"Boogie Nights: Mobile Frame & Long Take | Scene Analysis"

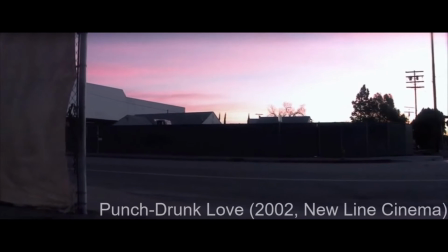0:00 It is no secret that Paul Thomas Anderson loves using the mobile frame, like tracking shots and steadicam shots, and he also loves using the long take.
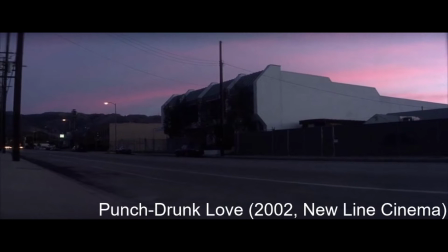0:07 In fact, he often pairs the two together to heighten the tension of his scenes and at times create a phantasmagorical state where reality and fantasy become distorted as they meet at a crossroads.
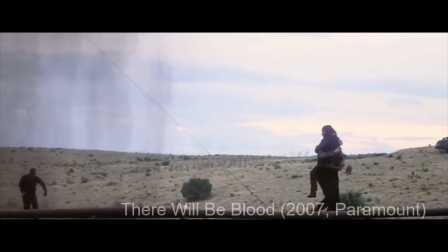0:23 But what does Anderson's use of the mobile frame and long take reveal to us about his authorship and his stylistic signature?
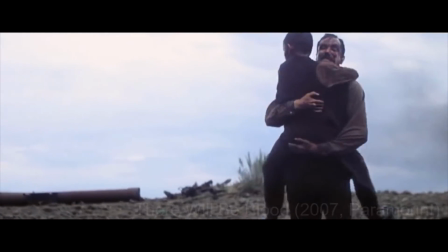0:30 My aim today is to scratch the surface of this question by looking specifically at his 1970s disco craze porn industry film, Boogie Nights.
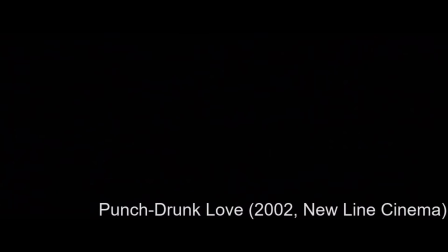0:39 Anderson's increasing fascination with the mobile frame and long take since Boogie Nights have to do with not
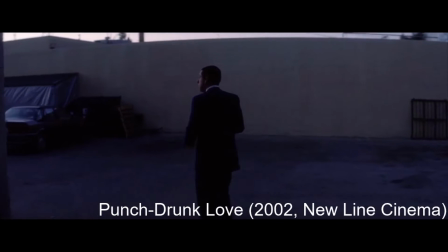0:45 only a desire to put his audience at the center of a largely subjective and objective position that his characters occupy,
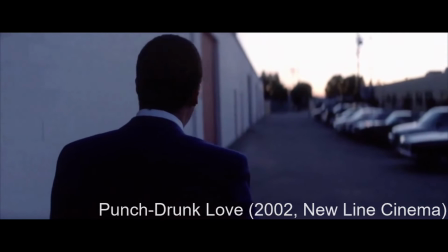0:52 but also with the ability these devices have in stretching out time and space, and to quote Caldwell in his film analysis handbook,
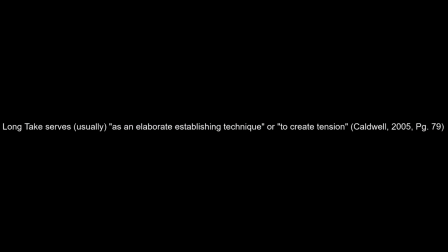1:00 to create tension or serving as an elaborate establishing technique. What do these two connotations of establishment and tension, as associated with the mobile frame and long take, look like in Boogie Nights?
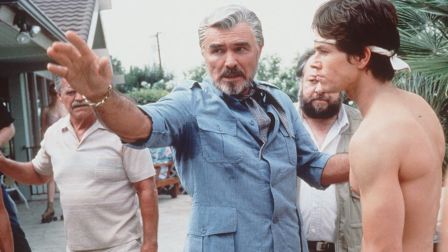1:13 Well, the following scenes will seek to shed some light on their function in the film. Right from the opening sequence,
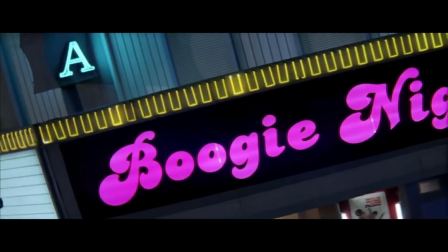1:20 Anderson employs a tracking shot that initially manifests from a crane shot before landing on the ground and carrying over to a steadicam shot.
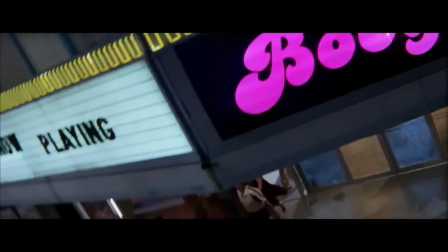1:27 This opening sequence is all about establishing, both in terms of setting, Reseda in the 70s, and of characters,
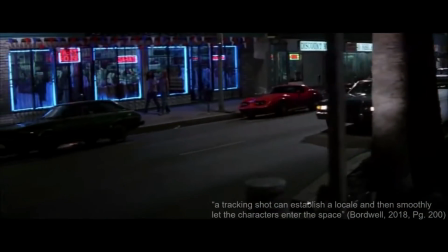1:34 and David Bordwell reaffirms this by stating, "A tracking shot can establish a locale and then smoothly let the characters enter the space."
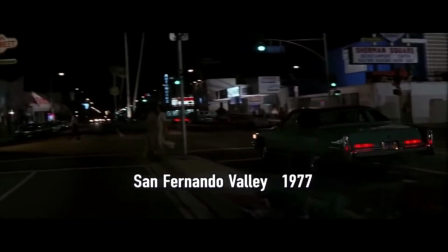1:42 This opening tracking shot is also a long take in that, as Caldwell once again states,
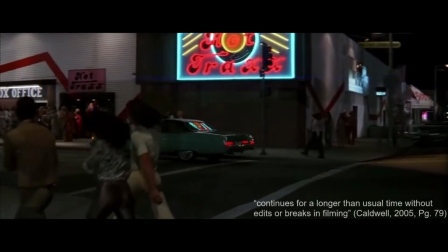1:47 continues for a longer than usual time without edits or breaks in filming, a prominent feature or device in Anderson's films.
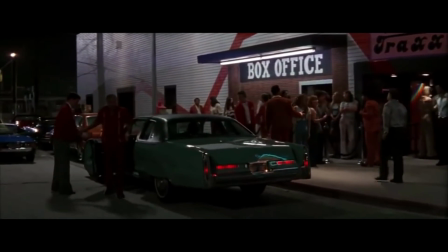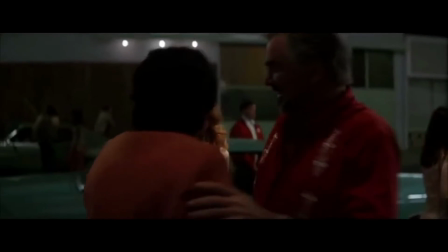2:03 As we enter the Hot Tracks establishment alongside the briefly established Maurice, Jack Horner and Amber Waves,
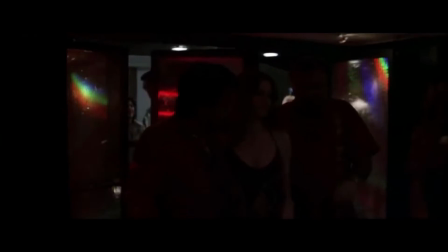2:10 the camera once again speaks larger volumes than the characters themselves, at least in this instance.
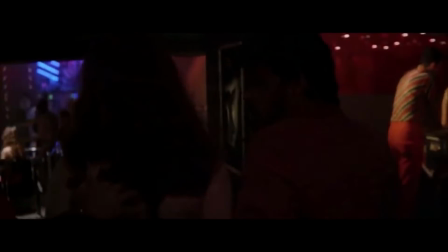2:16 It acts as an invisible observer in motion, and alongside the long take,
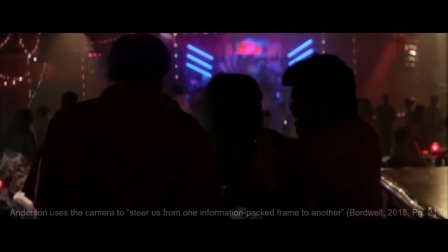2:21 Anderson uses the camera to steer us from one information-packed frame to another.
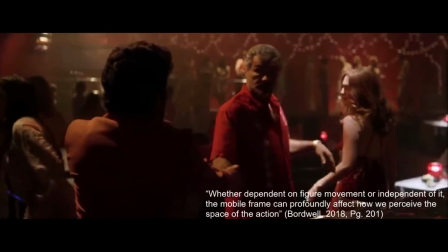2:26 Whether dependent on figure movement or independent of it, the mobile frame can profoundly affect how we perceive the space of the action.
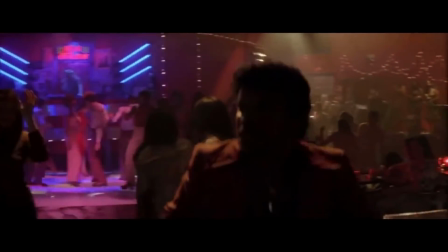2:34 Imagine this sequence operating through simple straight cuts or even cross-cutting.
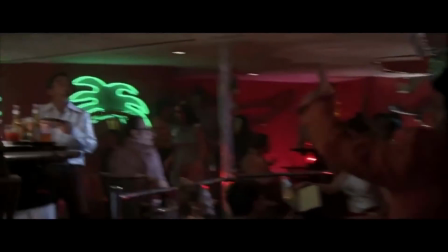2:38 It would provide a much more different experience for the audience than a mobile movement, and you wouldn't feel the same level of presence.
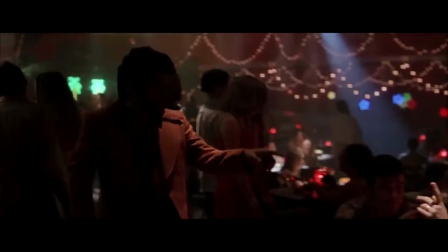2:45 Also notice how Maurice serves as the epicenter for our navigating of this space.
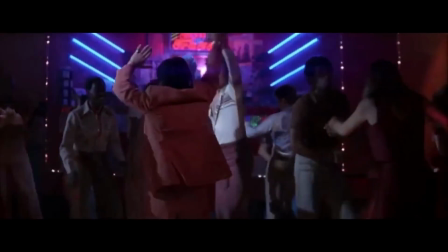2:53 We meet some of the key players in the film's narrative here, like Reith Rothschild, Buck Swope,
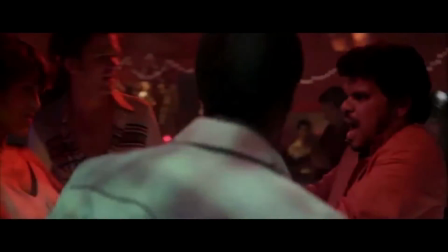2:59 eventually Roller Girl, and also eventually the protagonist, Eddie Adams or Dirk Diggler.
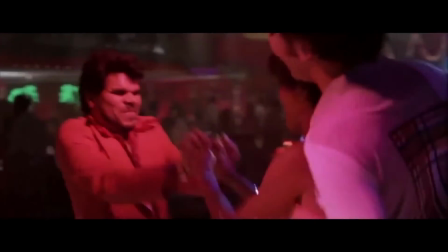3:04 And we occupy, as Bordwell states, a fairly dense visual field,
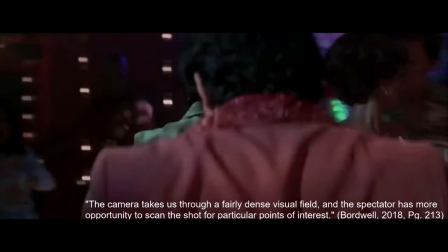3:09 where the spectator has more opportunity to scan the shot for particular points of interest.
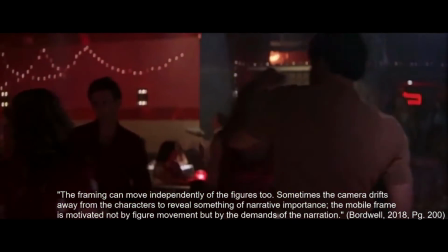3:14 The framing can also move independently of the figures too. Sometimes the camera drifts away from the characters to reveal something of narrative importance like we see now.
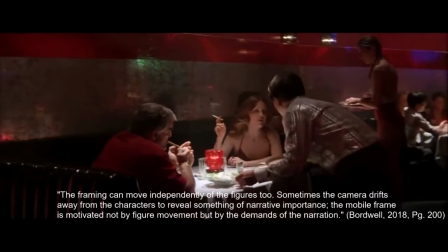3:23 The mobile frame is motivated not by figure movement but by the demands of the narration.
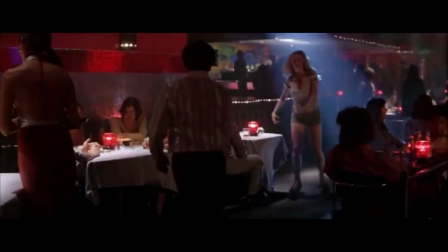3:28 What is of narrative importance here though is the characters themselves,
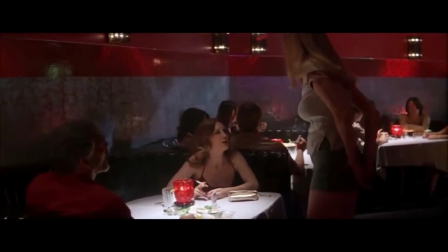3:31 both to establish them and to provide some exposition, so it is drifting away for that purpose.
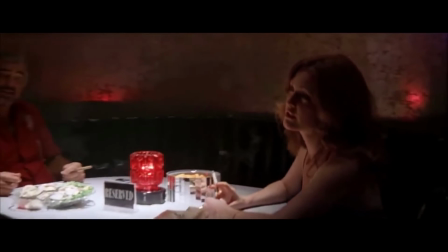3:37 In retrospect, the Boogie Nights opening sequence is centered on establishing through these camera movements,
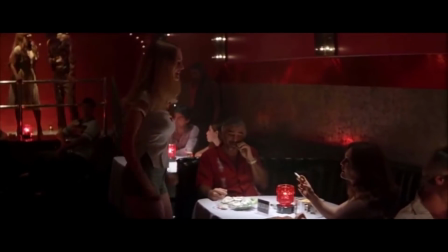3:43 but more than that, it allows Anderson to craft an alluring and inviting setting into one of his most extroverted films.
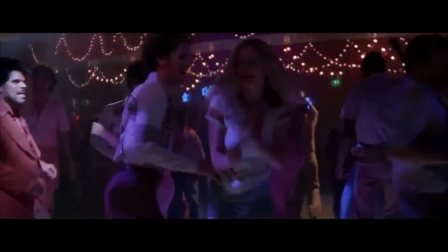3:50 This sequence is also, while taking into account Hard 8, the crucial moment to one of the key identifiable stylistic traits in an Anderson film,
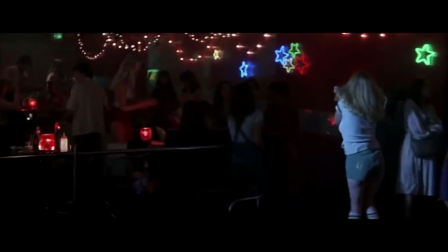3:59 the use of the long take in conjunction with the tracking shot.